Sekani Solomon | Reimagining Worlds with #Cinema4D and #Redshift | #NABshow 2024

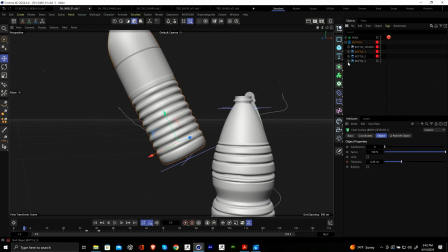15:09 So if I open that geometry, I'm actually just using a displacer with like a custom striated texture that I built,
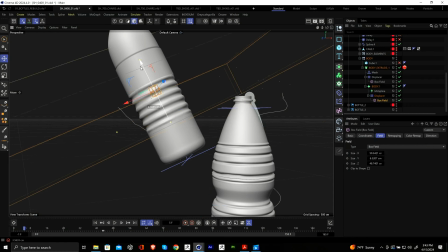15:22 or just did it in Photoshop, and I'm using a box feel, and now I can just kind of procedurally put that anywhere I want on my bottle,
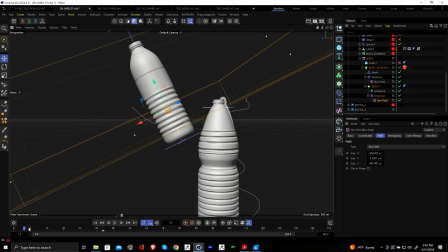15:30 and then when it morphs and it transforms,
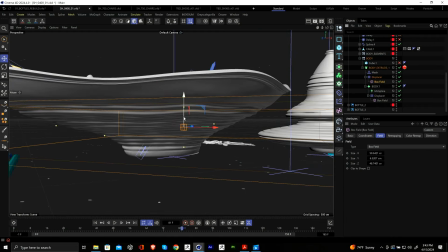15:36 I'm doing the same thing with another displacer because I need to add a different displacer for the transformed object.
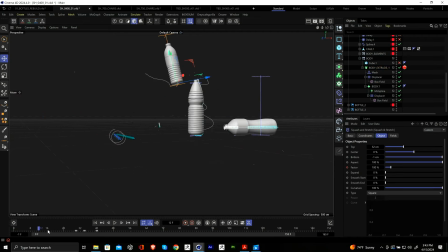15:43 The last thing I'm doing here, just to give it like a little bit more of an expressive feel, a little bit of squash and stretch. So I just have a little squash and stretch here that's really exaggerating the motion downwards.
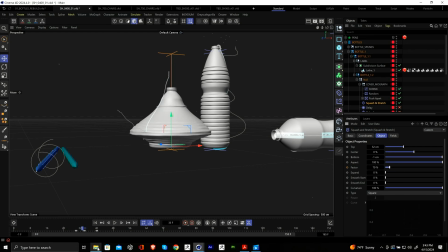15:59 Yeah, and that's just making it feel like a little bit more alive. Okay, so that was one shot.
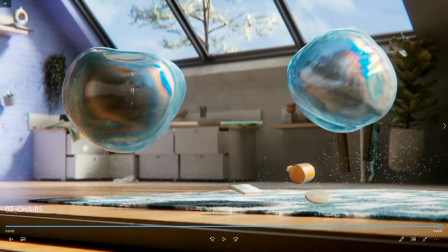16:07 Now on to one of my favorite shots because of the amount of trickery that is involved in this.
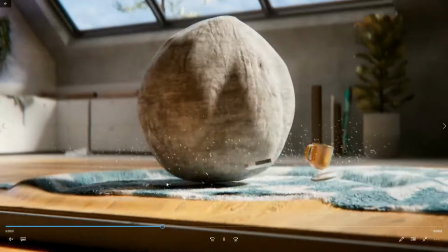16:15 So I tried a bunch of things here. I tried volumes, I tried metaballs, I tried other things, and nothing worked.
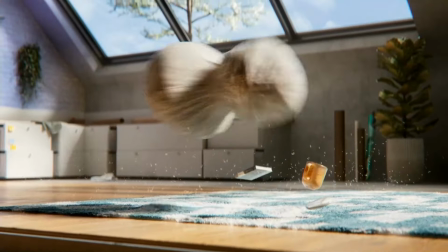16:23 And I just remember the philosophy I used to use, like just try to figure out a very simple method that's going to convince the audience that the effect is real,
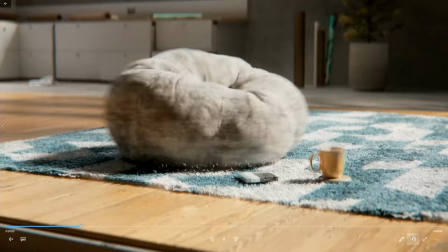16:31 even if it's not. And so let's hop into cinema and take a look at how I approach this step by step.
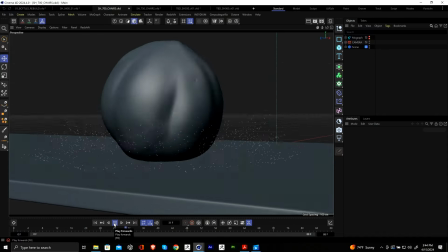16:42 Okay, so this is the scene. Inflates, boom, splits.
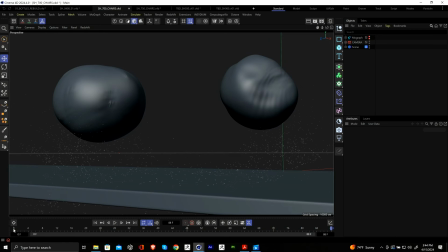16:47 And let's start off with this simulation at the beginning.
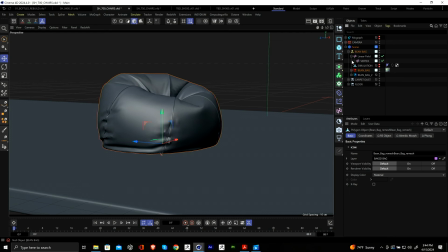16:51 Now, the timing of Maxon was amazing because right when I was working on this project, the new cloth simulation tools came out. So this actually was pretty easy. I just had a beanbag, I ensured that all the geo was closed,
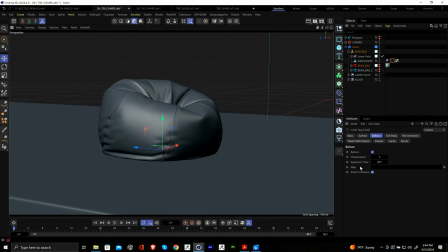17:08 and I just put the overpressure to about 3 and dialed in an expansion time that I liked.
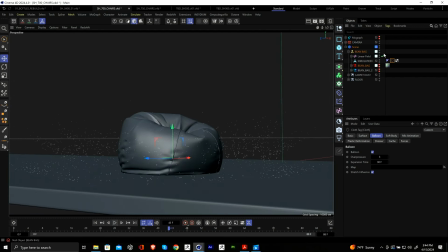17:14 Hit play, and that's not working because I need to turn this on.
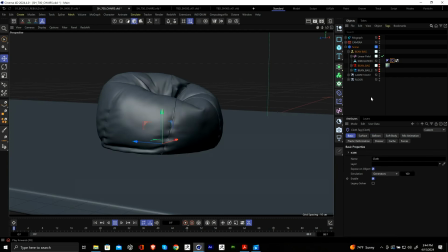17:19 Okay. So I hit play, and then this is all simulated.
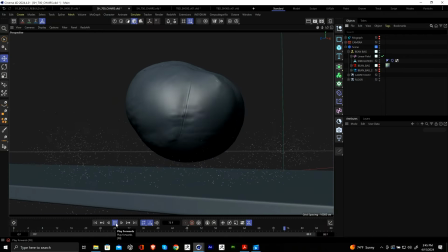17:26 So physics is doing all this nice work for me, and I'm like, I bet this looks good. When I have my simulations in a good place, I just bake it into an Alembic so I don't have to touch it. It's good to go. So I bake that into an Alembic.
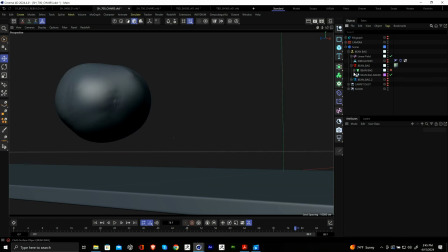17:42 Let me just open up the version that has all the deformers on it.
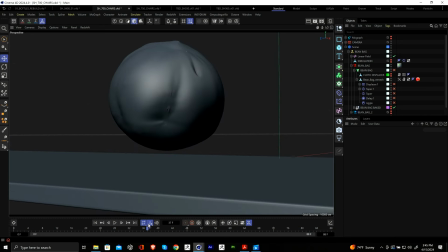17:47 And now I can really modify it with deformers. So the next thing I did is add some keyframe animation to the shots with the bake Alembic.
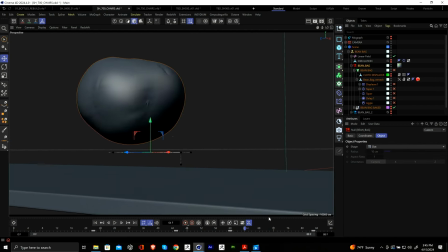17:55 I moved it up a little bit, and then I just animated going back. But how are we getting that splitting?
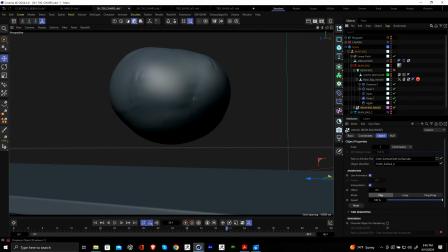18:01 That's the main question. Well, top level, I'm going to just enable all these deformers. It's actually 2 objects. So really, deformers are just making this squish, because when you think about something splitting, you get that tension in the middle.
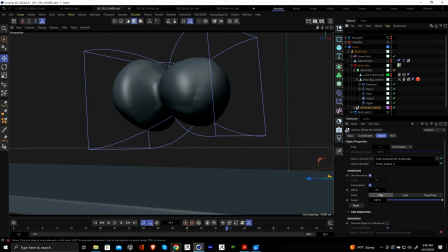18:19 So I was like, well, if I could convince the audience that there's that tension in the middle and the edges are splitting, then I could just pop a whole different piece of geometry out of nowhere,
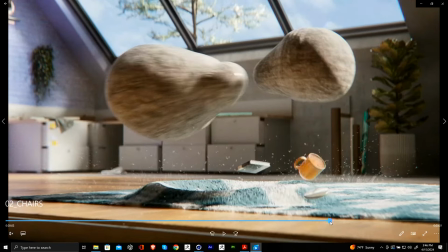18:29 and then, suddenly it looks like it's splitting. And if you look at the final rendered shot, it's literally 1 frame in between the 2,
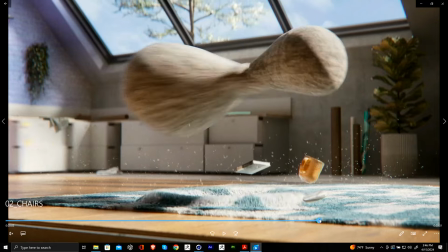18:38 but because the motion was designed in a very specific way, it sells the effect without having to do like some kind of crazy,
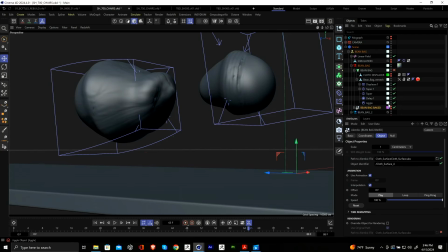18:47 Houdini sim. And that's, a good approach. So let me break this down, how we're doing this. So we're using a good old taper deformer.
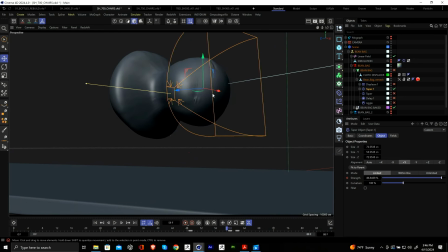18:58 So the taper is squeezing down one side, but I had to cut off the effects with a field
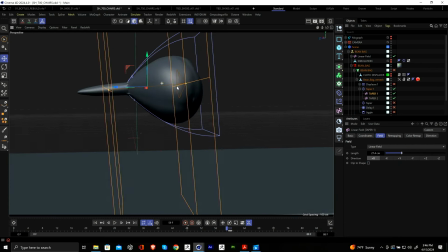19:07 that's right here, because if I didn't cut it off, it's going to squish the entire piece of geo. So we have a taper on one side, and then we have a taper on the next side.